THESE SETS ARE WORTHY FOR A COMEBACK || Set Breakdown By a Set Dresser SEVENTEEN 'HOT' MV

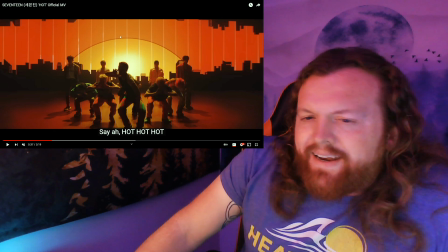245s
You could never really tell on any of the images that we've seen,
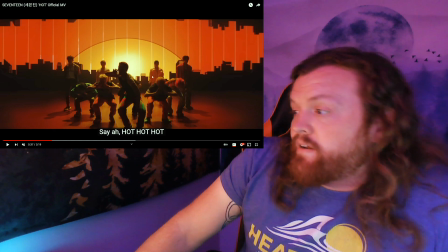249s
but for the most part they could have just painted the wall to look like that, and then those light strips that are going up could be particular lights,
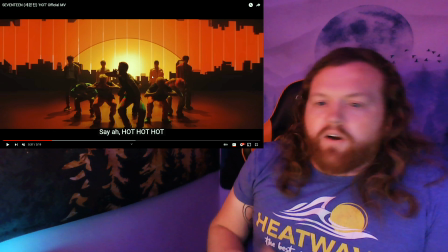258s
or not could be, they are lights that are shining upwards.
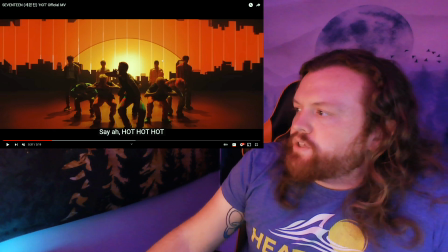261s
As well as you got a little bit of a smoke going on here in the background too, which allows you to see the beams of light shooting up.
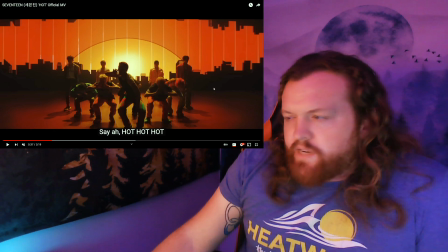268s
But it's a light amount of fog, so it's not much. But it just gives that a little bit more of an ambiance to the shot as well.
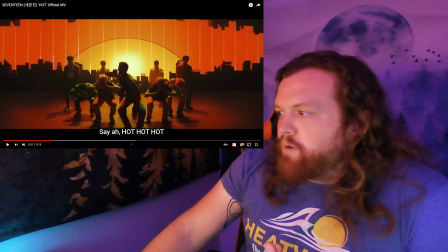276s
And it makes for a really cool shot. And then also you get pretty much mostly silhouettes of the guys as well, which makes it look really cool when they're dancing.
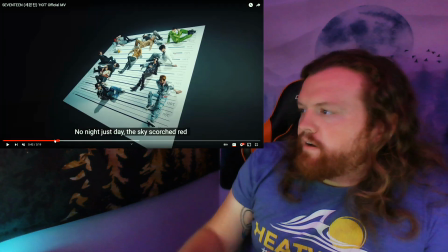284s
So overall, this is just a really cool idea. This is another really cool one.
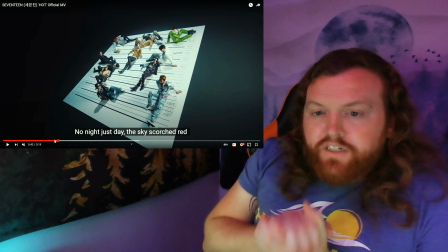290s
This is on a blacked out stage. It looks like they went to a big printout vinyl location.
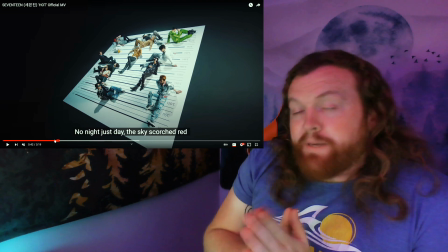302s
there are places that will special print out different vinyl textures for you,
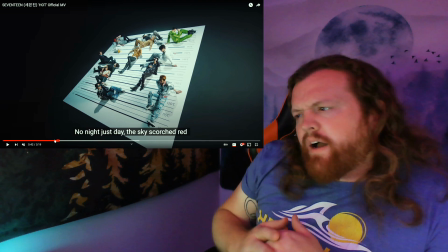307s
and they print it out like either I guess seeing that it's in Celsius,
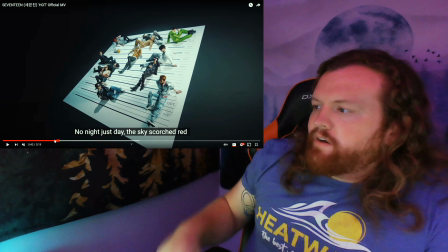313s
it would be like a thermometer chart is what they made for this. So they print it out.
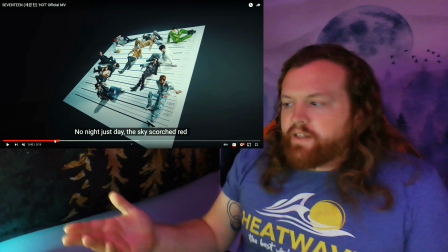319s
They stick to anything really. So you just stick them out on the floor, and then you let the guys come in, sit down, lay down, and scatter across it.
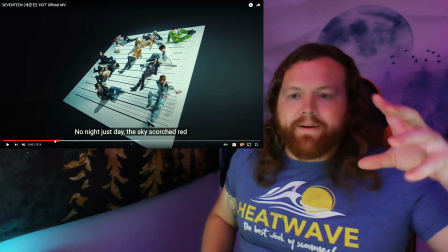328s
And then you get these really awesome shots with the camera up on a crane where it kind of twists and comes down on the guys.
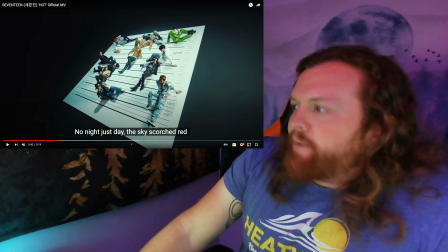334s
But it just makes for a really cool shot.
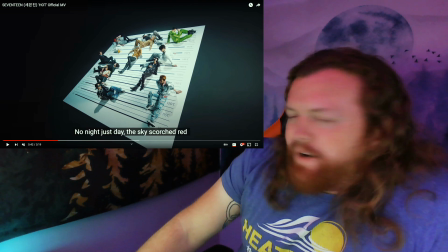337s
It's really not a hard thing to do, but putting down vinyl can be kind of annoying because it tends to bubble.
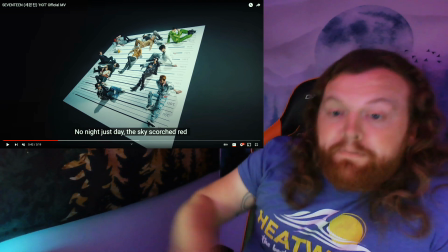344s
So you got to do it slowly. You got to make sure that you have something flat that you can be pushing the vinyl with so that any kind of bubbles that might be forming will get out.
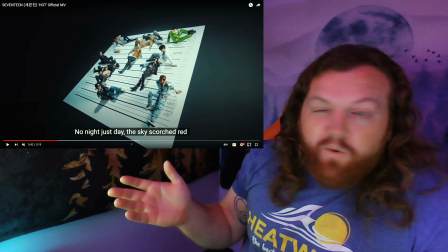353s
So you don't have to worry about it looking all bubbly and crappy.
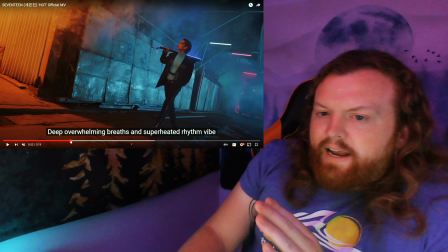357s
So this music video, it jumps around a lot, and I'm kind of just slowly going through the whole thing right now.
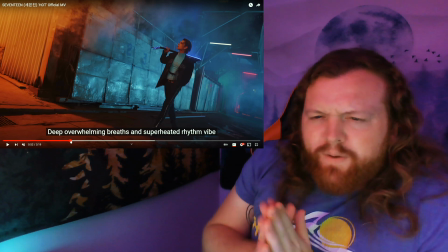362s
But this shot is one that they did when they went to the like dock locations or like the old boat
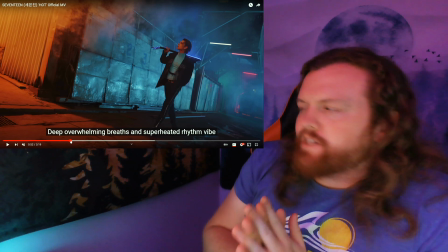372s
depot, I guess you could say. I don't know exactly where they are for this, but I've seen similar things in other music videos as well. But it looks like it would probably be some sort of seaport or something like along that lines.
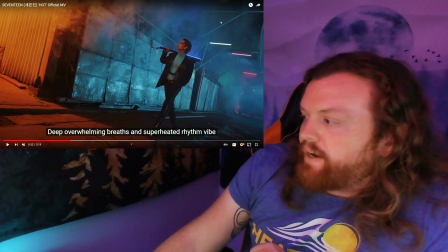387s
And you can actually see like some of the big like crane areas where they lift off different cargo and stuff.
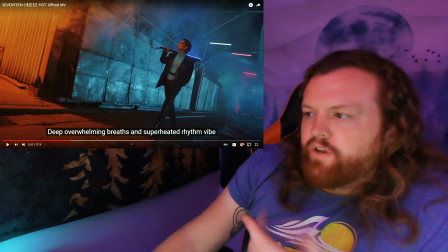394s
That's actually what's up here on the right here, and then it's just, you know, regular metal gates and stuff like that would be there already. So for shots like this, the only real set dressing you would have to do is if there's other things in the shot, you just kind of clean it out, clear out everything else.
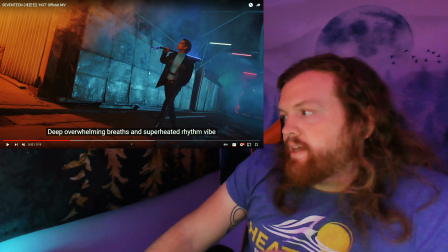410s
If there's any sort of signage, you make sure that you can't read any labels or anything like that, because you can get in trouble if you're using somebody else's logos.
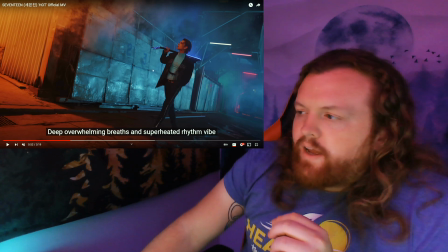419s
So you got to make sure to cover those. That's called Greeking, and it's just kind of covering it and making it just a flat regular background.
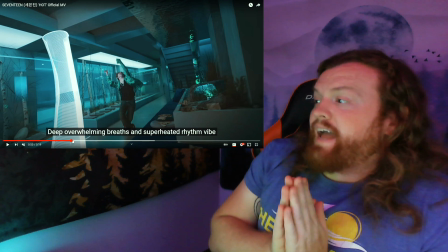428s
Now this place, I have no clue at all where this is,
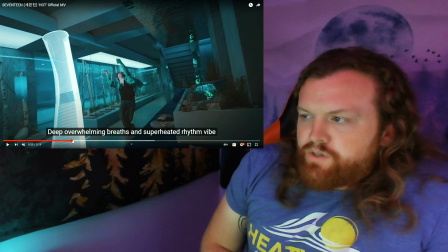434s
but when we're watching the making of video, I thought for a second this was possibly a set that they built, but this is actually a location.
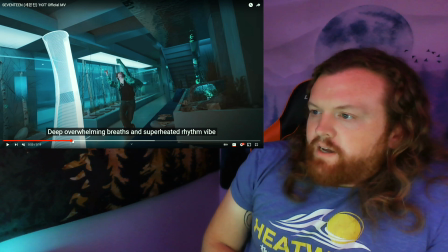442s
This is a building that pre-existed, and they didn't actually have to build anything for it, I don't believe. So it already is very, very aesthetic. It's got that nice blue teal lighting going on as well.
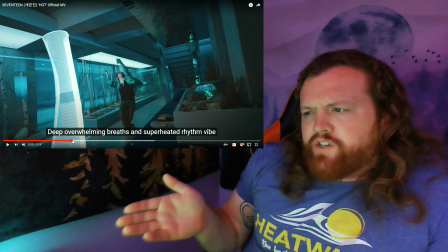457s
And then it has all these different trees in what looks like a
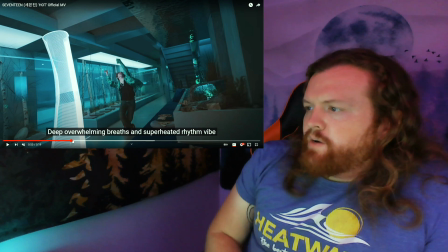461s
museum-esque display case, which I'm not quite sure exactly what's going on with that.
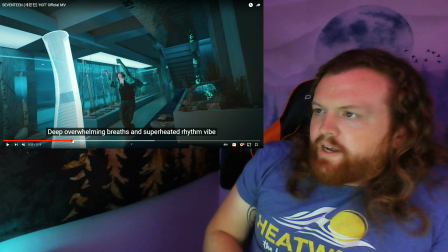467s
But yeah, it's got seating here and stuff. I guess this could be potentially like a lobby area of a building or something.
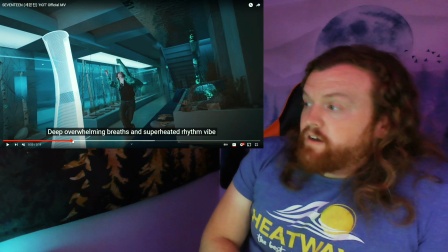474s
I'm not exactly sure what it is, but whoever did the set location scouting crushed it.
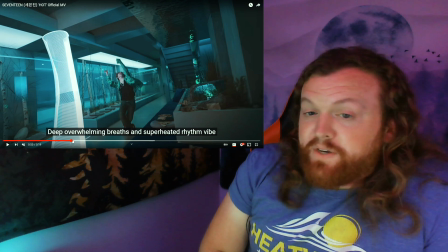481s
This location is beautiful. It's a very, very nice spot. Also, there's a certain shot that you can see in the behind the scenes where it actually has writing on the glass too.
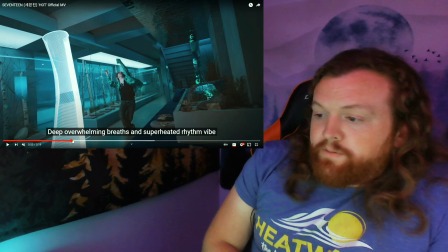491s
I'm assuming explaining what's going on.